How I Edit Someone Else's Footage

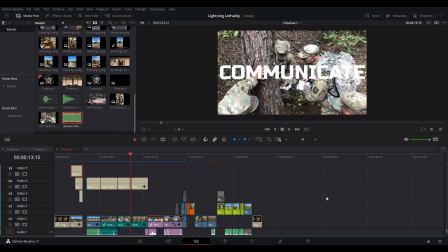(4:09)
I know I want to use some words to describe the program to the viewer. We'll adjust these later and make them a little more pleasing to the eye.
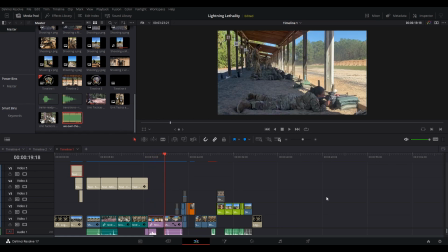(4:15)
Next, I want to bring the viewer in with the instructor. We're going to start with him talking, and then we're going to move into some eye candy while his voice continues underneath.
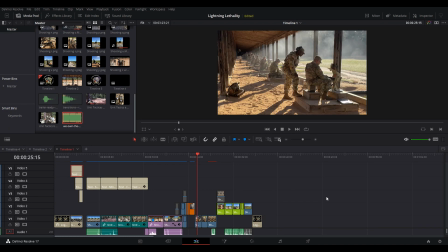(4:23)
At this point, I'm cutting the visuals to the beat, then into a fade to black. Coming out of the fade to black, I'm going to have my friend's voice describing an overview of the program.
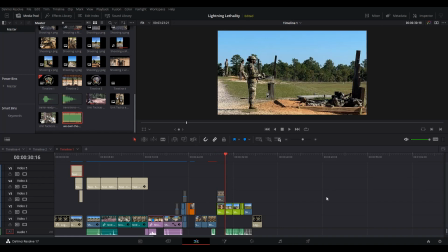(4:31)
On top of that description is going to be more eye candy for the viewer to keep them engaged.
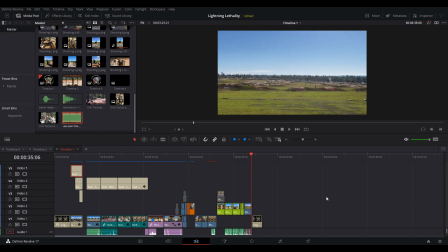(4:36)
At the end of this draft, I'm just using another picture of the unit logo, but I will replace that with a better outro in the next version.
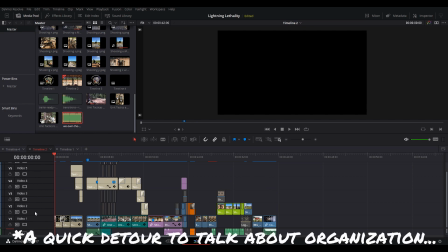(4:42)
All right, when it comes to organization, I have several tracks. Typically, I've got a main story 1, a main story 2.
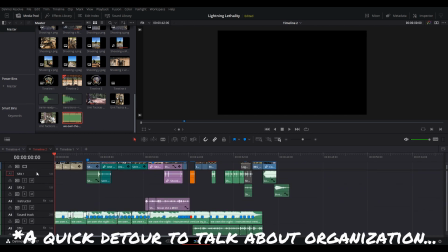(4:48)
Then moving into audio, I've got special effects 1, special effects 2, then soundtrack 1 and soundtrack 2.
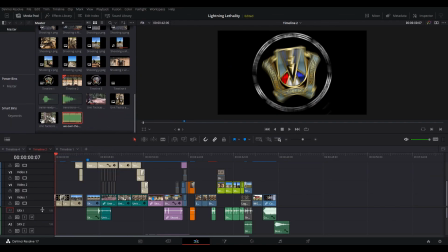(4:54)
All right, now it's time to clean things up a little bit. I've added a clockwise spin and then an RGB kind of separation effect to give it a little better look.
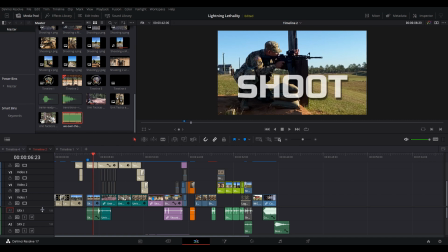(5:07)
I faded the word shoot in, and it's going to move rapidly right off screen as the soldier pulls the trigger.
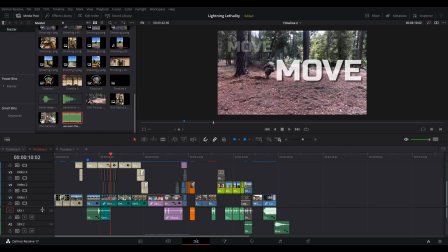(5:11)
Now you're going to see small versions of the word move moving around the screen as the big move fades in behind the soldier running.
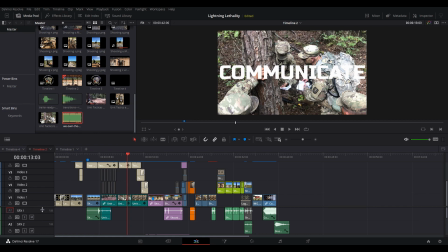(5:18)
I've now added a glitch effect to the word communicate and brought it down the screen.
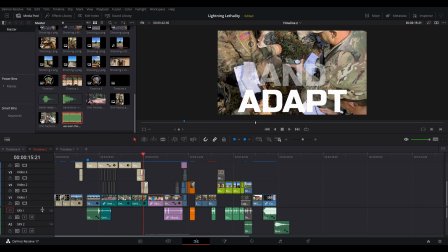(5:22)
And now you're going to see survive and adapt come up one at a time from top to bottom and fade out into the instructor's voice and then his image.
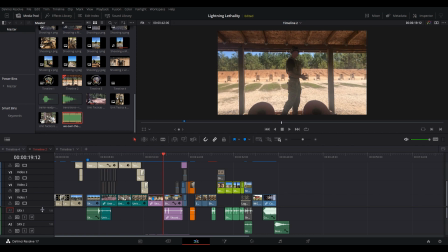(5:28) These are all things that you need to be checking on your shooter when they get down in a good drone supported firing position.
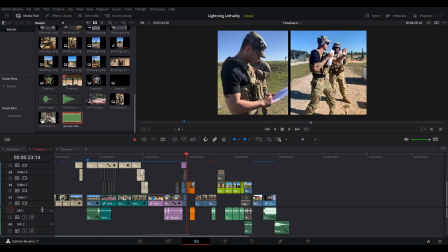(5:35)
Added a black bar to separate the split screens. Many of the shots that my friends sent me were vertical shots.
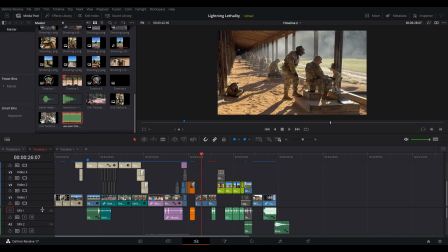(5:41)
When you can't zoom in and get a good composition, you have to have some creativity in how you use that photo.
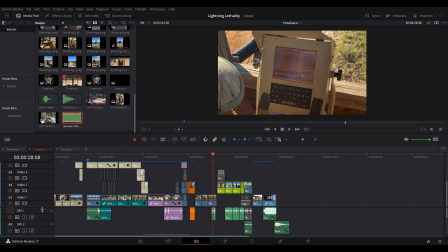(5:47)
In this case, I put a black bar down the center and used it as a split screen.
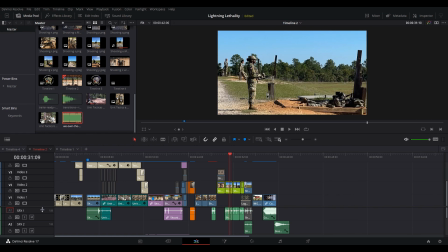(5:51)
The other thing you might notice here is in my still shots, I've added a very, very slight zoom over the course of the photo to give some motion to these shots.
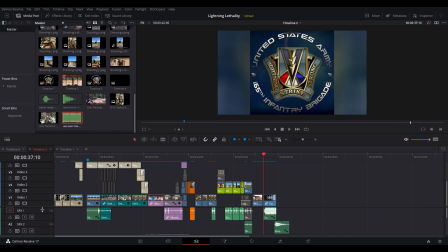(6:02)
Now we go to a shot of my friends, so you can put a face with the voice you've been hearing in this section, and we end it with a video version of their logo.
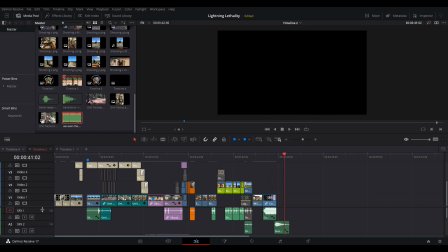(6:09)
Because this video version of the logo is a vertical clip, I have copied it, put it in the background, stretched it, and blurred it, so the colors and the lightning strike match both in the background and in the logo that you can see.
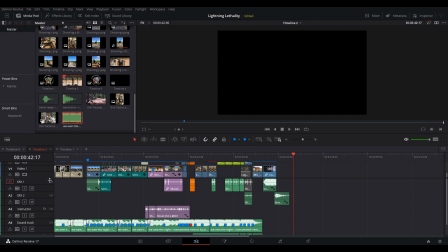(6:21)
Then I close the video out with a sound effect and a fade to black. And that basically wraps up my process. Let's take a look at the final video.
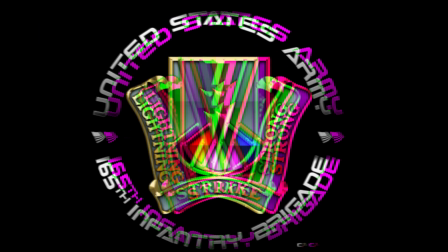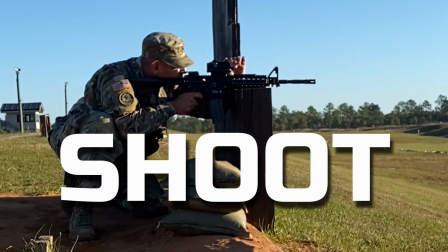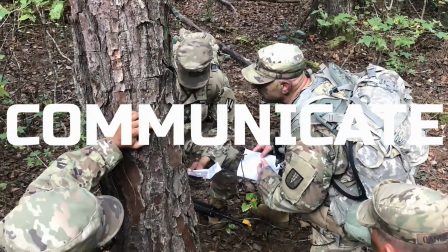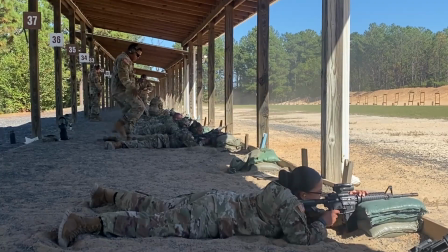(6:45) Stance, shooter gun angle. These are all things that you need to be checking on your shooter when they get down in a good drone supported firing position.
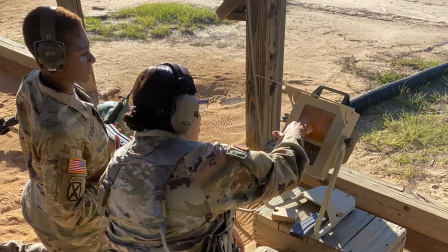(6:54) Lightning Institute is about professionalism and teachership to instill professional competence
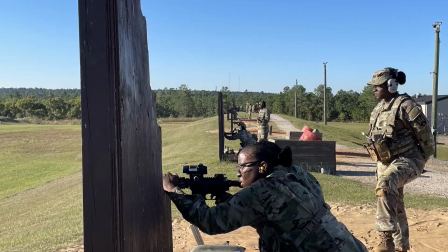(6:59) and personal confidence in our drill sergeants while teaching marksmanship instruction and tactics.
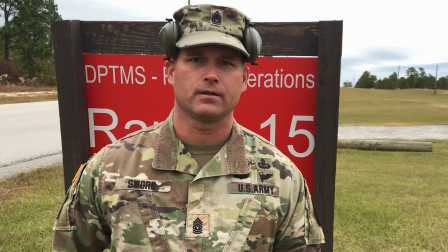(7:05) Victory starts here.
I hope you enjoyed that look at my editing process. Please hit the like button if you enjoyed the video. I put out a new video each week. You should subscribe so you don't miss any new content. Thanks for watching.